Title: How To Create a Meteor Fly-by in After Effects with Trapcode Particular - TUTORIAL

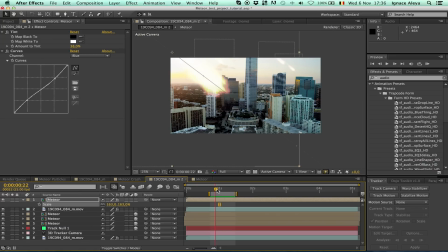(28:56)
And to replicate that intensity of the meteor, I'm going to use some optical flare action. So I'm going to layer new solid. And hopefully you can do this with me if you don't have the optical flares.
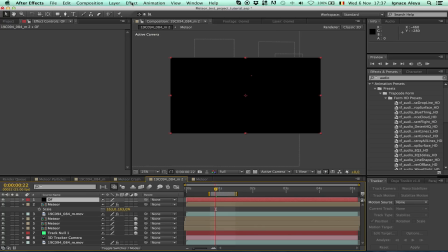(29:10)
I would recommend getting that if you're going into this style of film, because flares do get the job done.
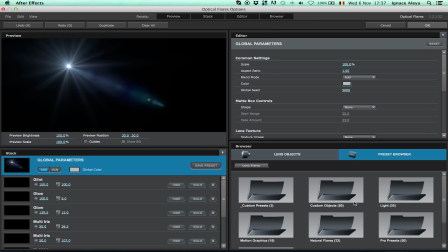(29:19)
Okay, so go to Effect, Video Copilot, Optical Flares. And go to Options, maybe Lights, let's see what we have here.
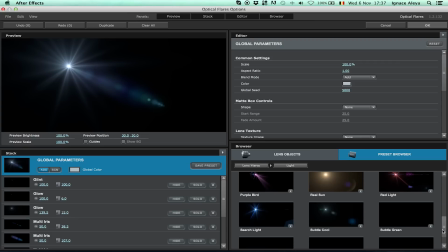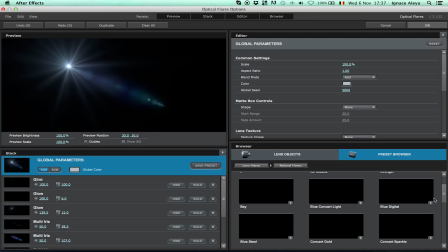(29:33)
Let's go back maybe to the natural sets.
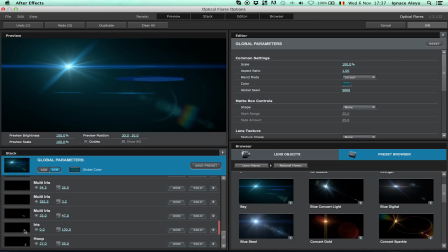(29:38)
Okay, this one looks pretty nice. And let's hide some of these multi irises. Okay, scroll up. We can leave that in there.
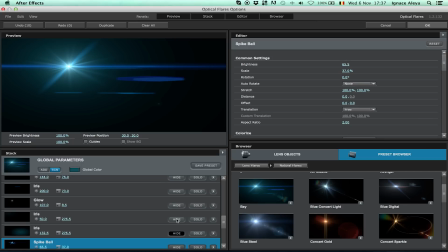(29:55)
Okay. Okay. Click OK.
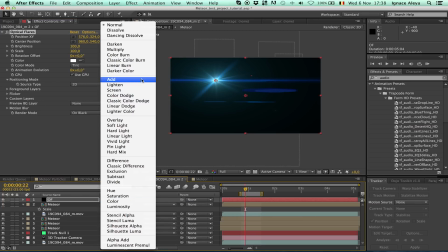(30:02)
And I'm going to keep it blue because I like blue. People probably know that already if you're following me for a long while.
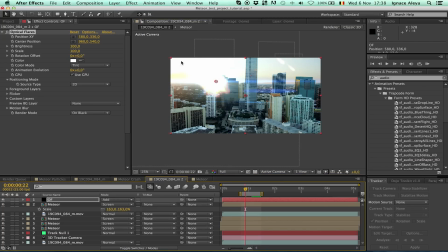(30:10)
And now you can see that intensity. So you get less of the actual meteor. If you get this a little bit down. Okay, so you can see a little bit less of the meteor. If you change this to screen, you can still see the meteor and just increase the scale.
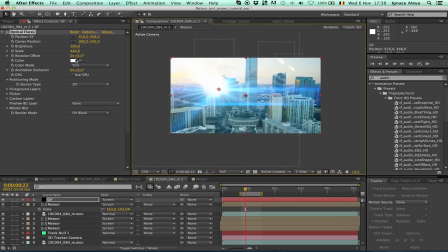(30:28)
And I think this will be a better thing to do right now. And I don't really like the flare too much, so I'm going to change this.
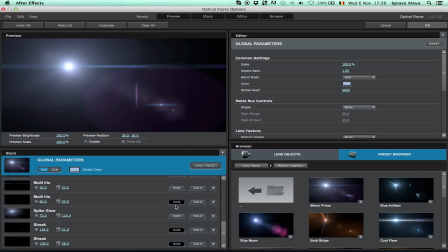(30:39)
Maybe this one, okay. I suppose I do like this one. And you can always make your own flare.
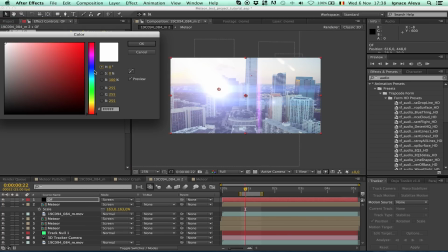(30:48)
Okay, there we go. I'm just going to click OK because we have to finish this tutorial.
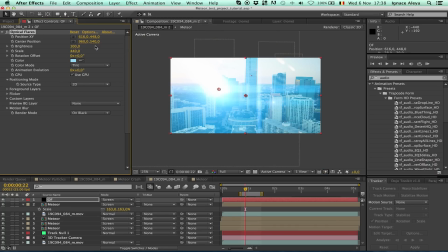(30:54)
Okay. Maybe more blue. It's way too blue. More like this. Okay. So now what you can do is go back the frames until you don't see.
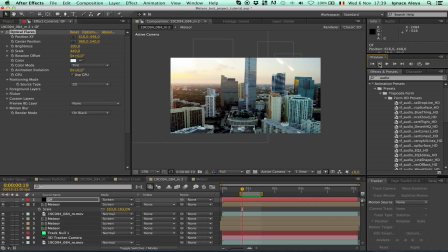(31:08)
So just deselect this for just a second. And just go back until you don't see the meteor. So one frame before it goes in the shot. Okay, maybe two.
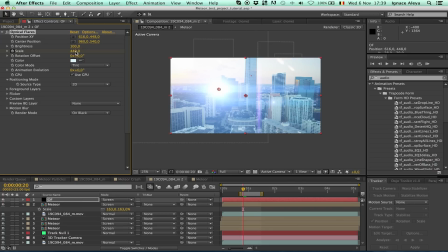(31:21)
And then again, select our optical flares, go to scale, change this to zero.
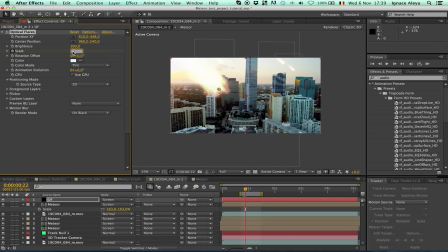(31:28)
Click ahead two frames until you see the meteor, and then increase this to like 500.
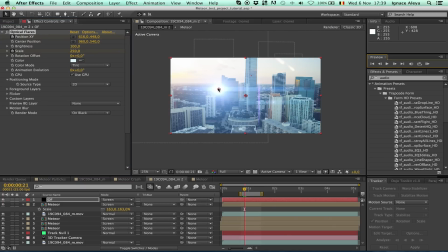(31:36)
Also, click a new keyframe for the position XY, and go back one frame and position it like over here, because I think the meteor is over here, because but because of the brightness of the sky, we're not able to see it. So just keep clicking frame per frame because we don't have a lot of frames to fill in.
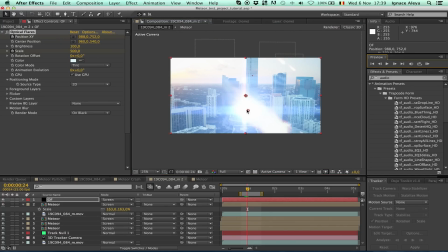(31:54)
So I'm just going to do this frame per frame. And there we go. We are going to position it right in here.
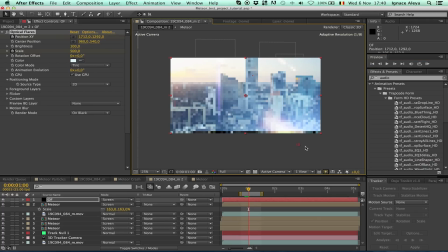(32:04)
And now we have some nice looking flares, and the intensity actually shows that it's really, really bright. And one more frame, and then we're going to go back one frame, click U on the keyboard to reveal all the keyframes for that layer, click a new keyframe for scale, move ahead one frame,
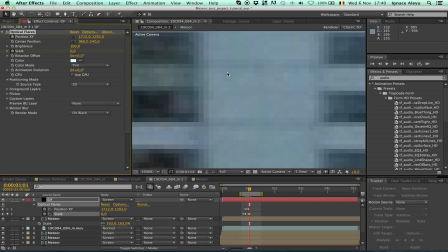(32:24)
and then just change the scale to zero. And there we go, we have our flare, and oh, it was an accident.
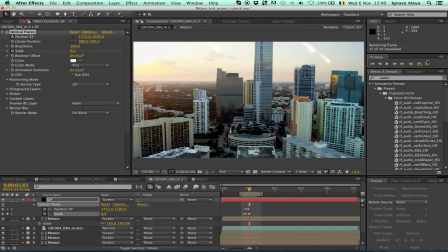(32:31)
Okay, change this to fit up to 100%. That's the best way to preview this.
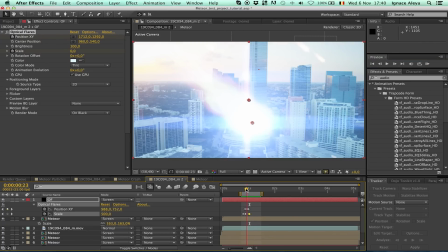(32:36)
And now we can see we have our meteor passing by, and of course you lose a little detail,
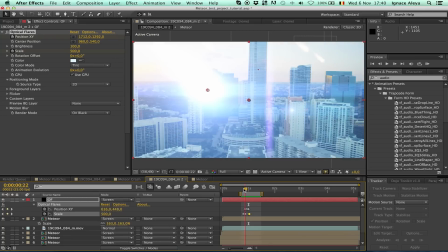(32:42)
but it's if it's going fast, you're not able to see, it's not supposed to be really detailed.
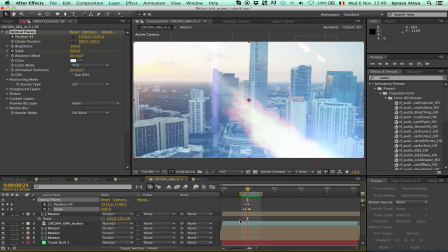(32:49)
If you want a detailed shot, you should go one in the background, but because of the sky brightness,
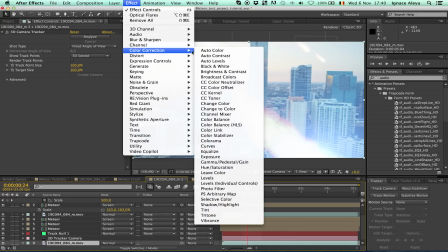(32:55)
it's kind of difficult to see with the screen on, screen mode of our meteor.